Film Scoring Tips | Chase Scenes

Hi, I'm Jerome Rawson. I teach production and arranging 210 here at PureMind. It's a class where students use their composition and production skills to write for film clips, video game levels, could be trailers or advertising. Today we're going to talk about building tension in chase scenes. I'm going to give you some tips on how to keep things interesting and I'm going to show you how you can structure your own file. We're going to watch a clip from The Bourne Supremacy. Matt Damon plays Jason Bourne and he's being chased through the streets of Moscow.
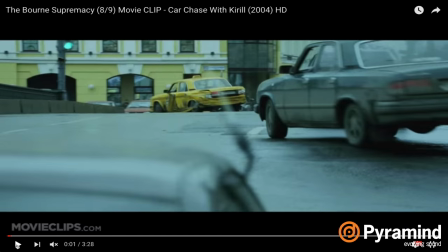(0:39)
We're going to watch this through without music first. If you've never done this for a chase scene, or any film clip for that matter, it's pretty compelling.
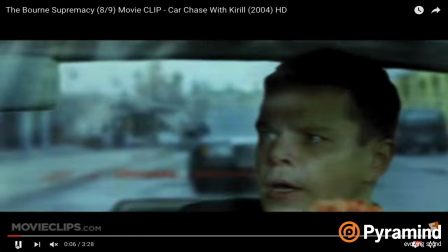(0:47)
First of all, this could be likely what the composer gets. So sometimes there's no sound design, sometimes there's a little bit of sound design, but this is what they have to work with.
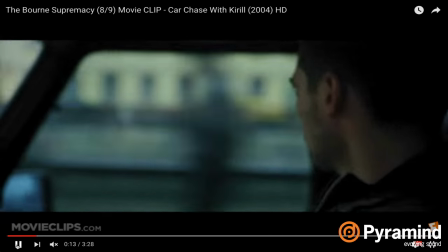(0:56)
So this could either inspire you or intimidate you. So depending on which, give it some time.
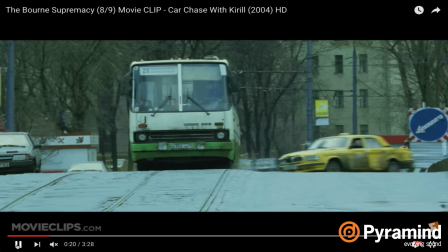(1:03)
The other thing you're going to notice, it's quite underwhelming without any music. There's really no emotion.
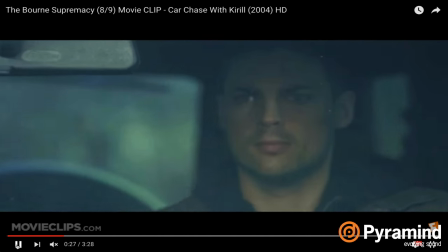(1:08)
Like we see action happening, but there's no context at all. So let's go back and check this out with some music.
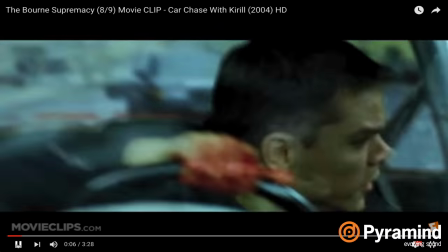(1:18)
What we'll hear is that the track is built around a driving rhythmic foundation of a drum kit. This continually propels the track forward.
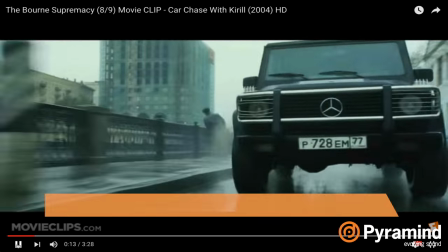(1:26)
This leads us to tip number one. Keep the rhythm moving at all costs.
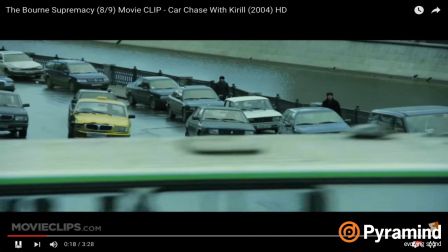(1:32)
Composer John Powell does a good job of bringing in elements and taking them out again.
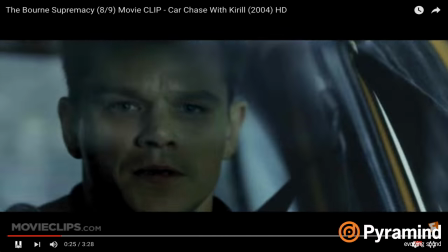(1:38)
Sometimes it's an orchestral trill figure, an arpeggiated line, some brass, or a legato string passage.
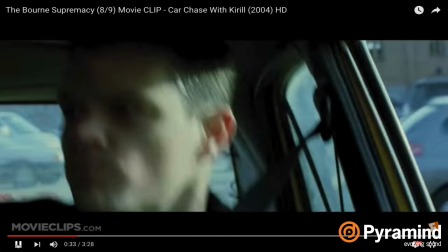(1:45)
Most importantly he brings those phrases and instruments out again. Tip number two, bring interesting elements in and don't forget to bring them out.
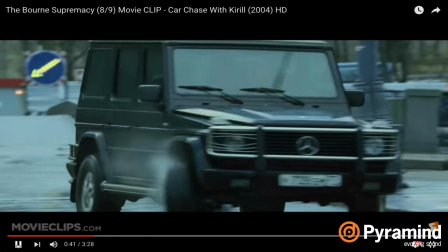(1:55)
When we see Born and Krill lock eyes, that's our first emotional shift. Up to now the audience understands there's a chase between two cars, but now the chase is between two people.
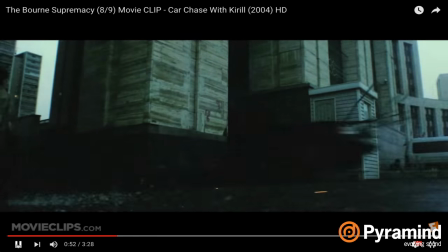(2:06)
Now it's personal. That's a musical moment. That's a great place for brass.
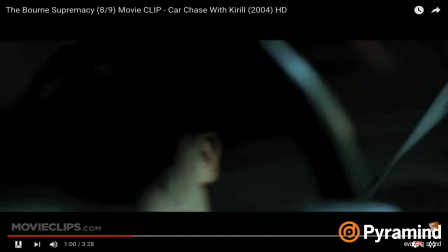(2:12)
Now keep in mind with the full mix there's a ton of sound design happening. We've got tire squeals, impact crashes, engine revs.
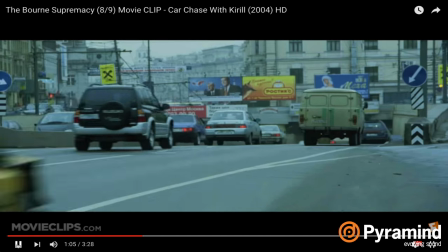(2:19)
Those are all essential to our understanding what's happening on screen.
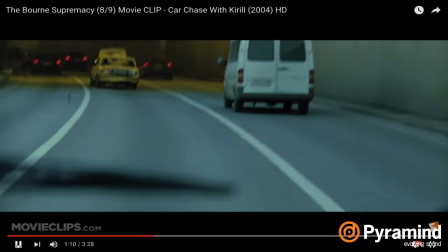(2:23)
Sometimes the music is reacting to how busy the sound is on, sometimes just to what's happening on screen.
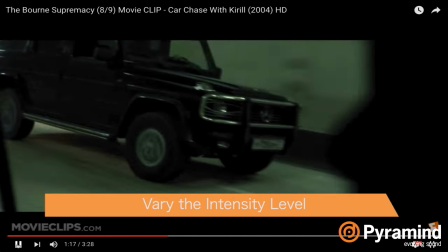(2:30)
Tip number three, vary the intensity of the level based on what's happening on the screen rather than just randomly.
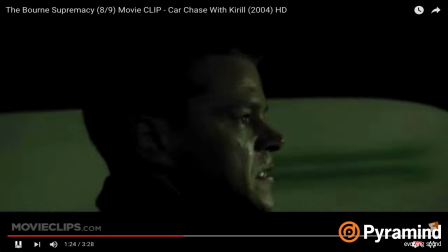(2:38)
Now the music changes a little bit after they go through the tunnel.
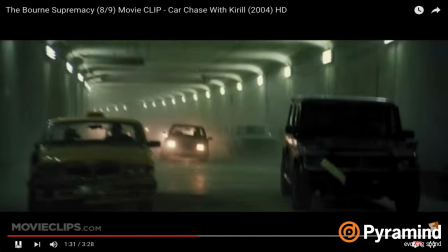(2:43)
It's not right at the tunnel. This gives the audience a chance to sense the change, but it's not right at the tunnel.
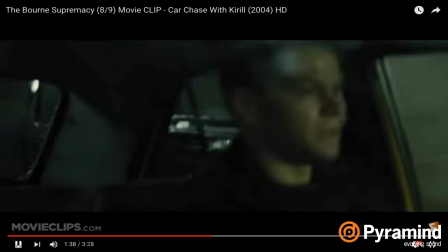(2:51)
In animation, we change exactly when something happens that's called Mickey Mousing. But here, it's a little bit more subtle.
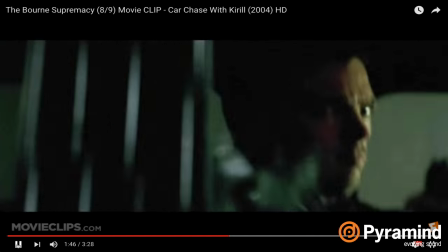(3:00)
And notice, while the music is exciting, it's not always at level 10 intensity.
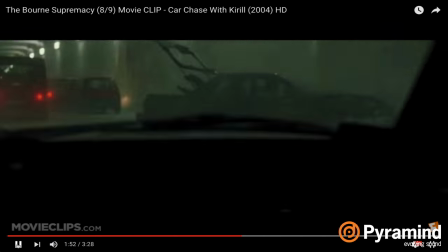(3:05)
It's not always at its most exciting. That'd be way too much. It would cover what's happening with the sound design.
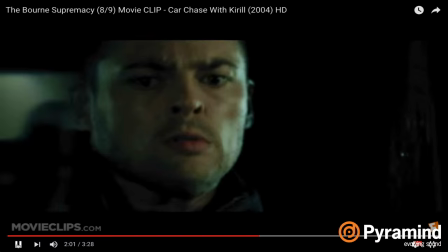(3:15)
So this leads us to two more tips. Tip number four. Repetition's good.
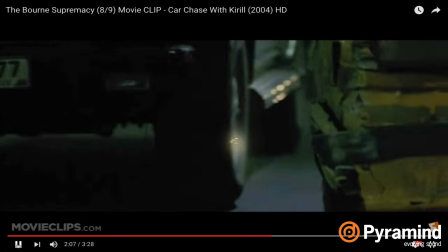(3:20)
Use it. But nothing over about three more or so times. Avoid cutting and pasting the same figure for too long.
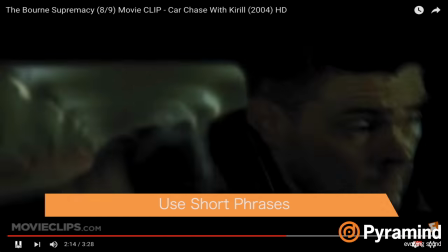(3:26)
And tip number five, use short phrases so the track can be flexible. So you have the opportunity to bring elements in and out.
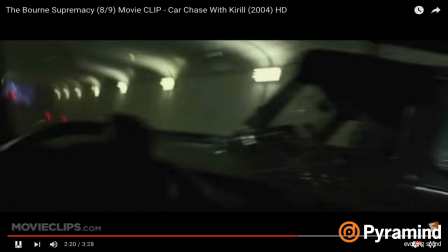(3:34)
This way you won't have to wait 16 bars for your cool part to finish.
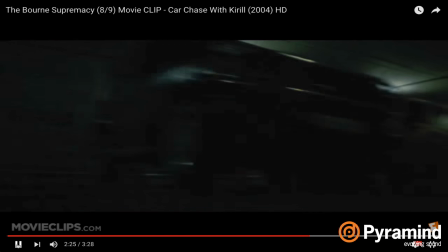Okay, I want to show you how you can put your own track together. I put this together in Logic using the same structure that John Powell did. This is a sketch. Let me show you what I did.
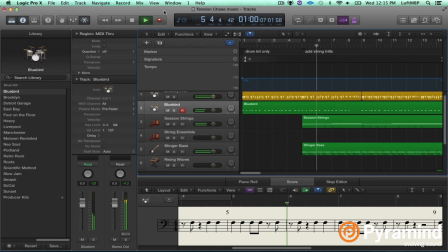(3:57)
So I'm starting with a simple rhythm track, I'm bringing some elements in here, I'm varying things based on what's happening with the screen, so we can just guess that I would do this if this was added to screen.